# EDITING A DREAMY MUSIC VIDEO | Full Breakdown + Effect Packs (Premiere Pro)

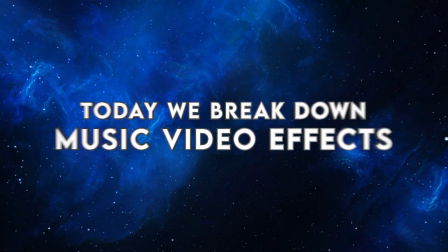What's up everyone, Jake here with Venter Visuals and today I am super excited to be back on the channel because
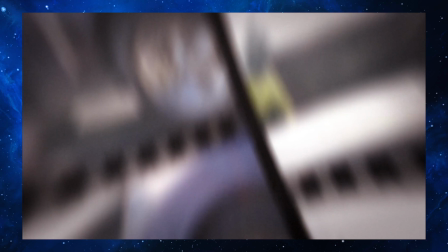we are going to be breaking down some effects used in my latest Dreamy Rap video edit.
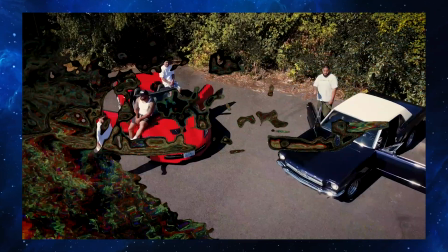I decided to experiment with some new effects on this edit and I'm going to share with you guys some of those new effects that I created and how you can make them on your own videos.
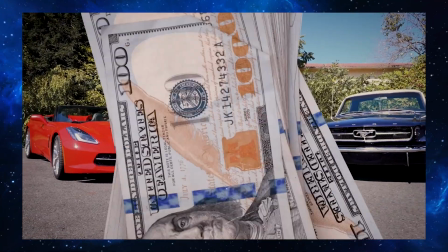We'll be using Premiere Pro, After Effects and a few plugins to create today's effects. Before we begin, let's take a look at the music video. We'll be breaking down today And
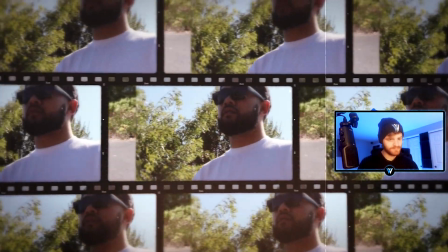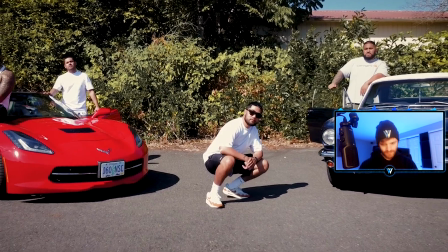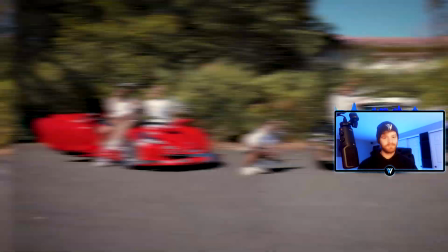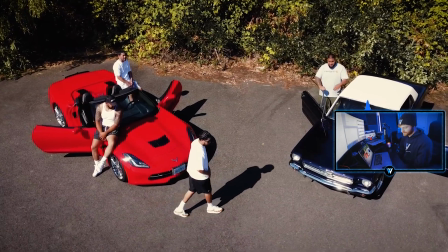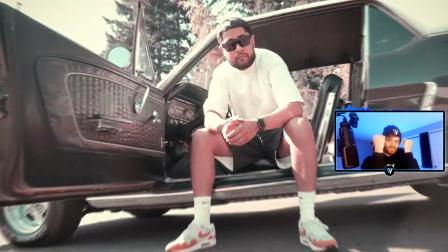then transform this talent that I got into dividends Knowing that the shit that I'm going through will come to what you gotta keep my head up and
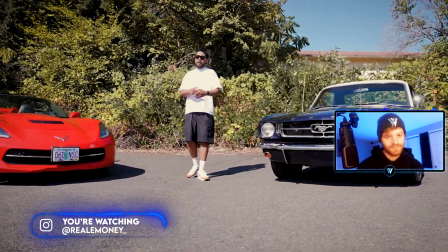push through need to Persevere know that I'm never alone That's why I had no fear take the handy with some apple juice before I touch the
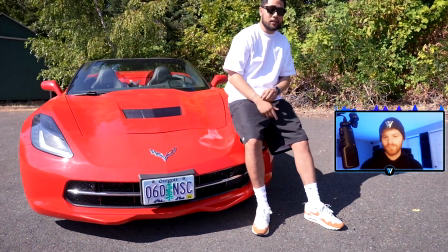beer only hard work gets it done blood sweat and tears look the
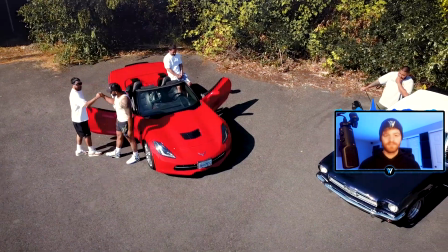world's yours it's open for the taking like my nigga chico g said girl
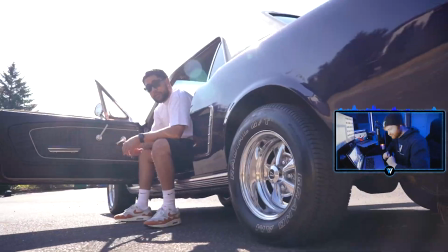you popping like some bacon we can do the breakfast or lunch never the
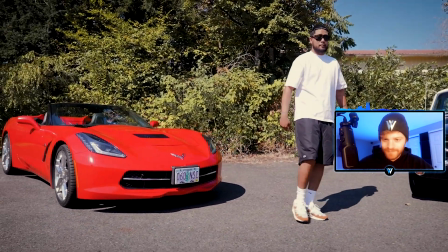dinner it's nathan to a nigga like me girl i'm a winner super dope
video really cool shots shout out to ronnie west and e-money for putting this collaboration together these guys always send me super crispy footage and it always looks like they're having a lot of fun while they're shooting their music videos which makes the edit more enjoyable. If you're interested in getting your own videos edited by me hit me up on Instagram at Venture Visuals.
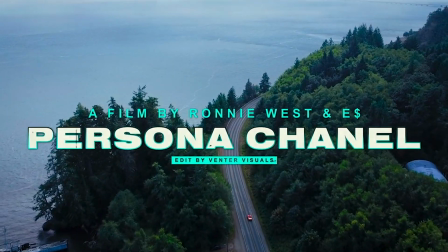Let's break down this music video. The first effect we're going to be breaking down today is this title intro on this music video.
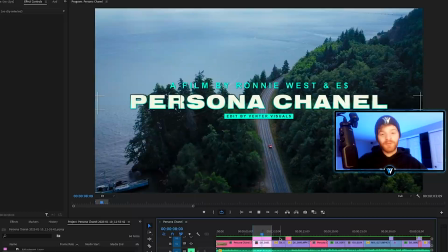I really love how this title looks over this footage and it really helps set the whole vibe for the rest of the video.
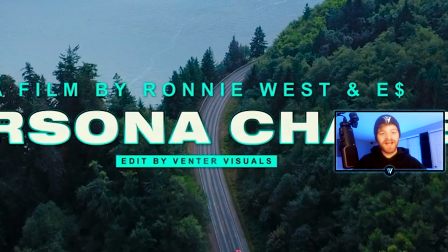You can see it's animated it's flickering a little bit we got some dust and some noise over these letters.
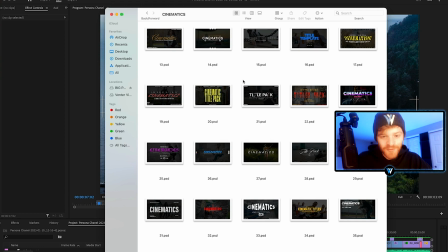I actually took one of my title templates from my cinematics title pack i imported it into photoshop here in photoshop you can see the title
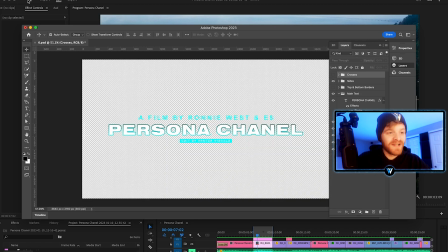template that i worked on turned off this background so we had a transparent background i went up to file export quick export as png you can just save
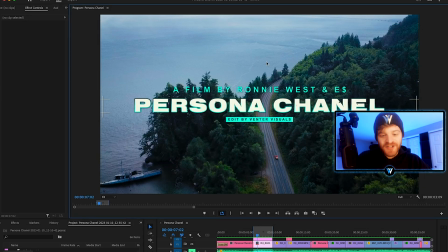this to your desktop wherever you think is convenient and then what you can do is import it straight into premiere pro once you import it into premiere pro you
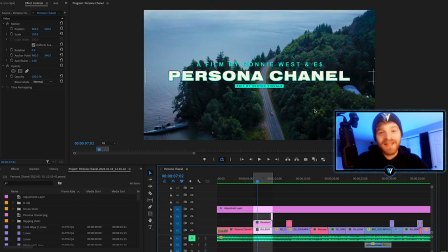simply just place it on the video layer above your footage and then to animate this text all I did was I right clicked on
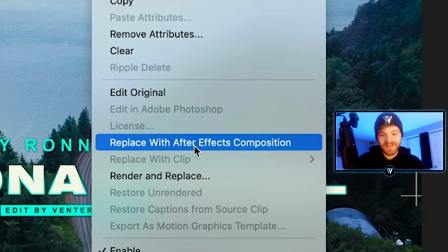this text and I hit replace with After Effects composition. You're going to need to use some Sapphire plugins.
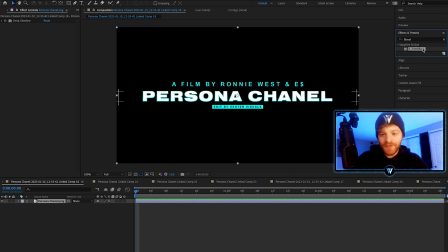So what I did was I just typed in film effect here and I threw a Sapphire film effect onto my text layer.
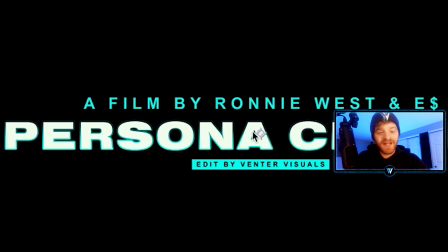That just helps tint some of the text a little bit and gives our letters some more character.
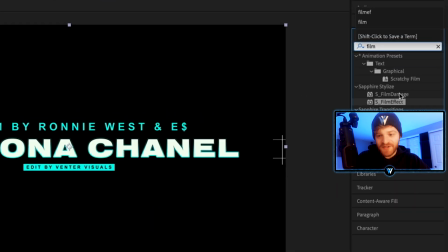The next effect I'm going to throw on this is a film damage effect from the Sapphire suite as well.
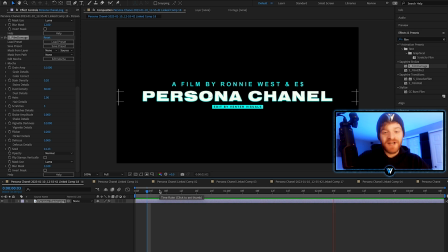So I'm going to throw that onto my letters. You can see the film damage enables some dust and scratches to start appearing over our title template it also starts
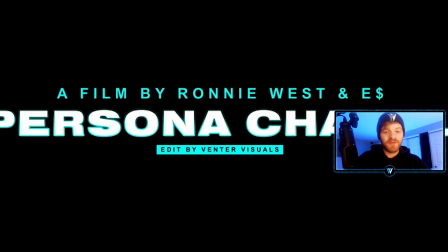flickering the letters a little bit makes it look really cool almost as if it was playing back from like a film reel now what i'm going to do to kind of finish this
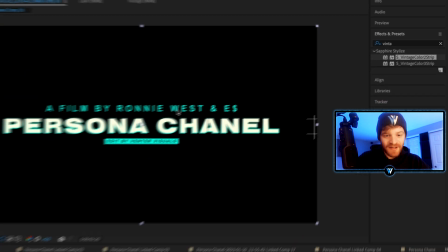off is throw a vintage two color strip from sapphire onto the letters as well make sure that our background is transparent here i'm going to
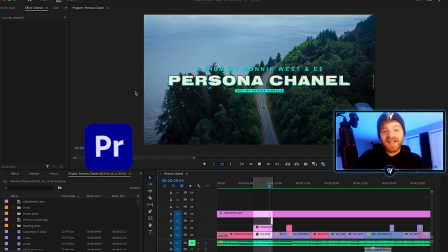hit command s to save it back into premiere pro once you save it back into premiere pro you should get something like this so really cool i really
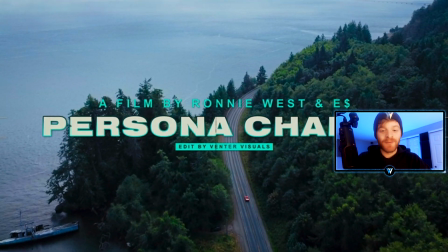enjoy placing these types of effects on titles and graphics to help animate them and give our videos more character. The next effect that I'm going to be breaking down today is so cool and it's done by using a plugin called Displacer Pro. Not only can you create some super trippy transitions with this plugin, but it's also incredibly easy to use.
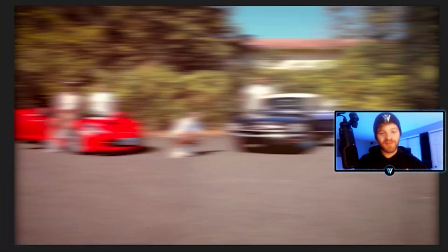Displacer Pro gives us the ability to create these really trippy liquid type of dissolve transitions.
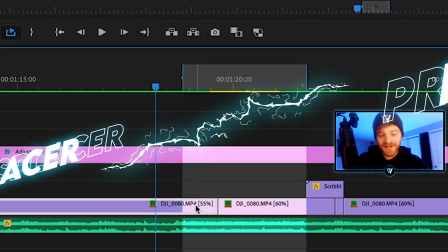The first thing you're going to do for this effect is take your first clip and move it up to video
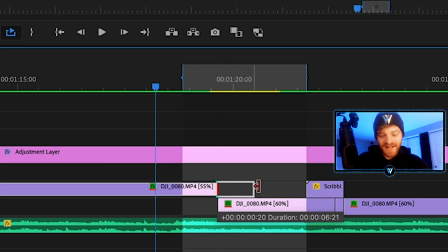layer two and then you're going to drag the end of it out over your next video clip.
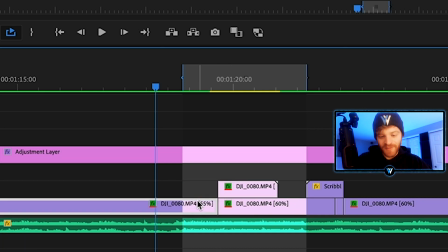What I'm going to do now is cut the first part of that and move it back down to video layer one just to stay organized.
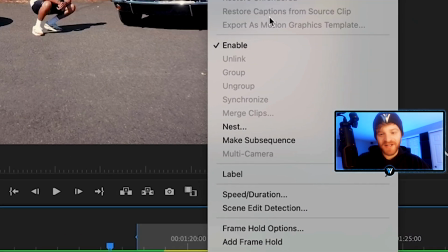Now I'm going to right click this clip on top and hit replace with After Effects composition.
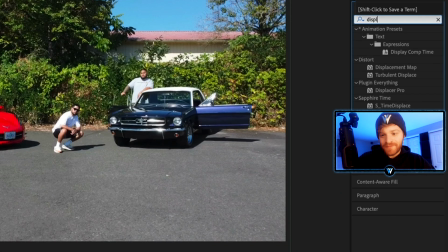Back in After Effects I'm going to go to my effects and presets and type in Displacer Pro. Click and drag it onto my video layer.
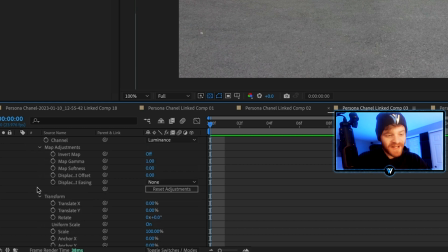With Displacer Pro on our clip you can drop down your effects and we're to start by keyframing the map softness the translate y the
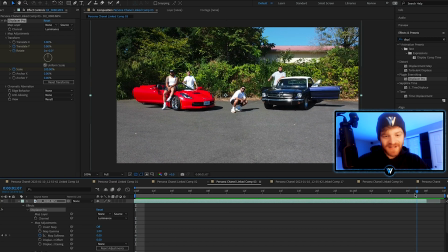rotate and the scale now i'm going to scrub a little bit farther down my timeline here closer to the end of our clip and i'm going to change some
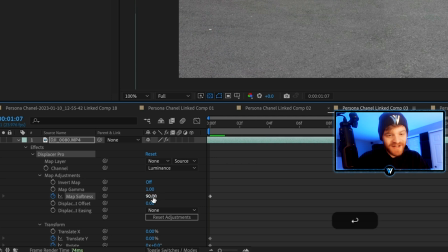of these same values so for map softness i'm going to change this to about 90. for my translate y value i'm going to increase this to 75.
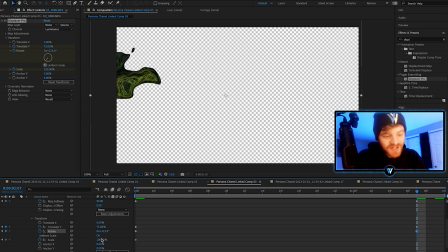let's change our final rotate value to 215 and then let's change our final scale value to something like 250. now if you still have a little bit of this kind of blob on your screen here all you have to do at this very last frame is just keep tweaking your translate
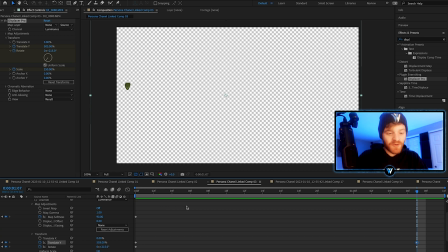y until it's pretty much gone now to kind of sell this effect even more what i'm going to do is highlight all of these beginning keyframes i'm going
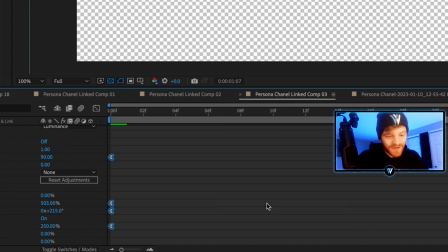to right click come down to keyframe assistant and hit easy ease out and now as i play it back we get this super trippy dissolve
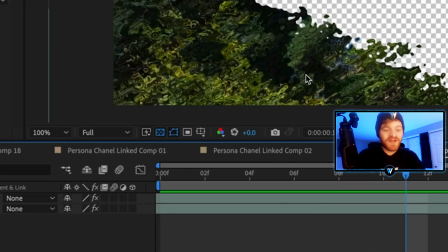transition before we import this back into premiere pro you definitely got to make sure you have your transparency grid turned on.
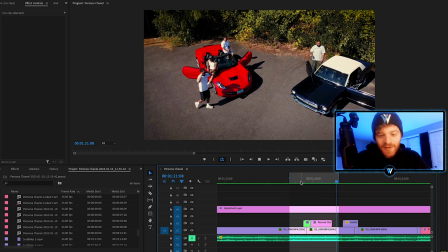Back here in Premiere Pro, you can kind of see that there's a little bit more to the transition happening at the very beginning.
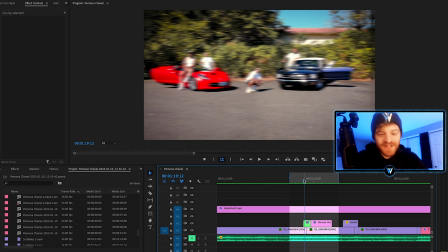So right here, I actually added a fast swipe transition from my Blueprints transition pack
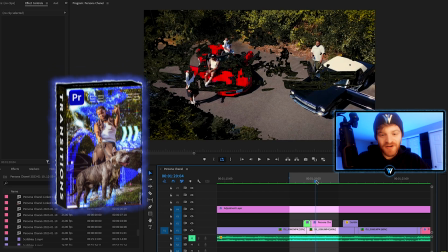to lead us into the rest of this dissolve transition here using Displacer Pro. So I thought it would kind of help smooth it over a little bit. For this next effect, we're going to be doing some quick rotoscoping to get this trendy visual effect.
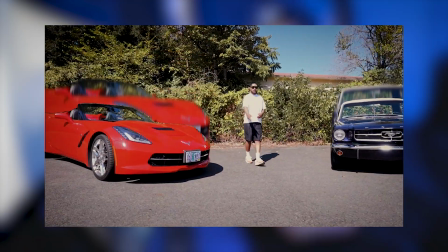This effect is really simple to create, but if you're not familiar with rotoscoping, I highly recommend checking out my rotoscope basics tutorial before you attempt to do effects like this.
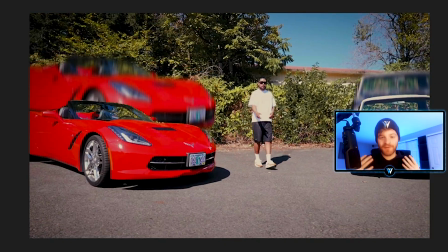I wanted to kind of open this sequence with something that would pop a little bit more and catch the attention of the viewer.
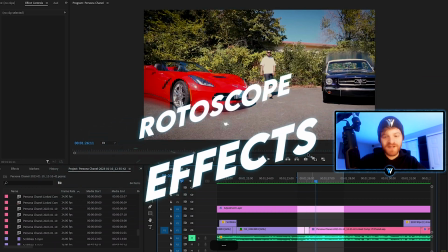I rotoscoped both of these cars out in After Effects.
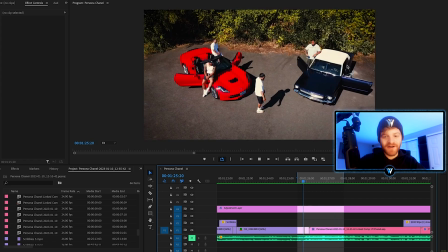I added some motion tile to get the kind of repeated car pattern without having to duplicate these layers over and over again,
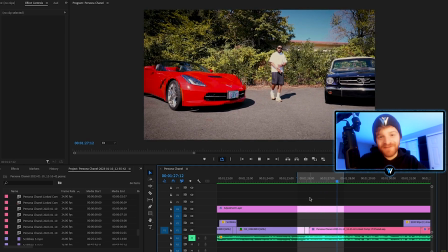and then i added some blur using sapphire blur so let's pop under the hood of this effect and jump into after effects so we can break it down so anytime you're
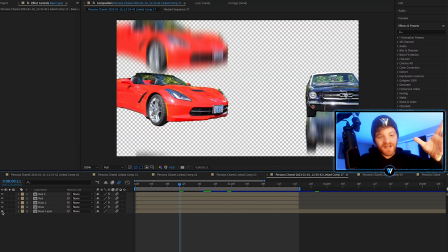going to make these types of effects you want to make sure you keep your original footage layer on the very bottom of your layers now if we turn this base layer off we can start to look at what these other layers are doing we have two rotoscope layers of the cars there's nothing
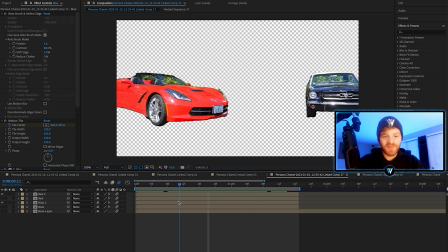crazy going on with these layers they're just meant to be kind of overlapping the actual rotoscope effect.
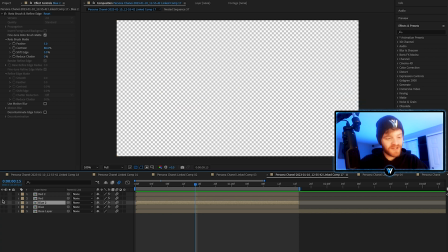So let's turn these layers off and on these duplicate versions I added a motion tile.
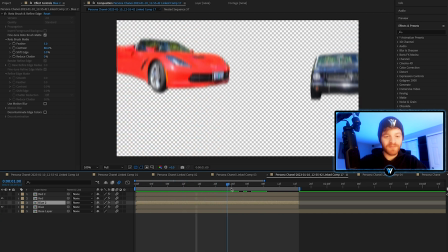So what motion tile does is it kind of repeats whatever you place it on and gives it kind of that repeated effect there.
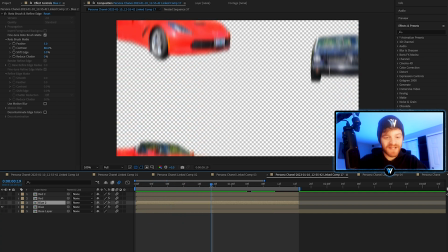So I didn't have to create a bunch of new layers to get each of these cars. I just used motion tile.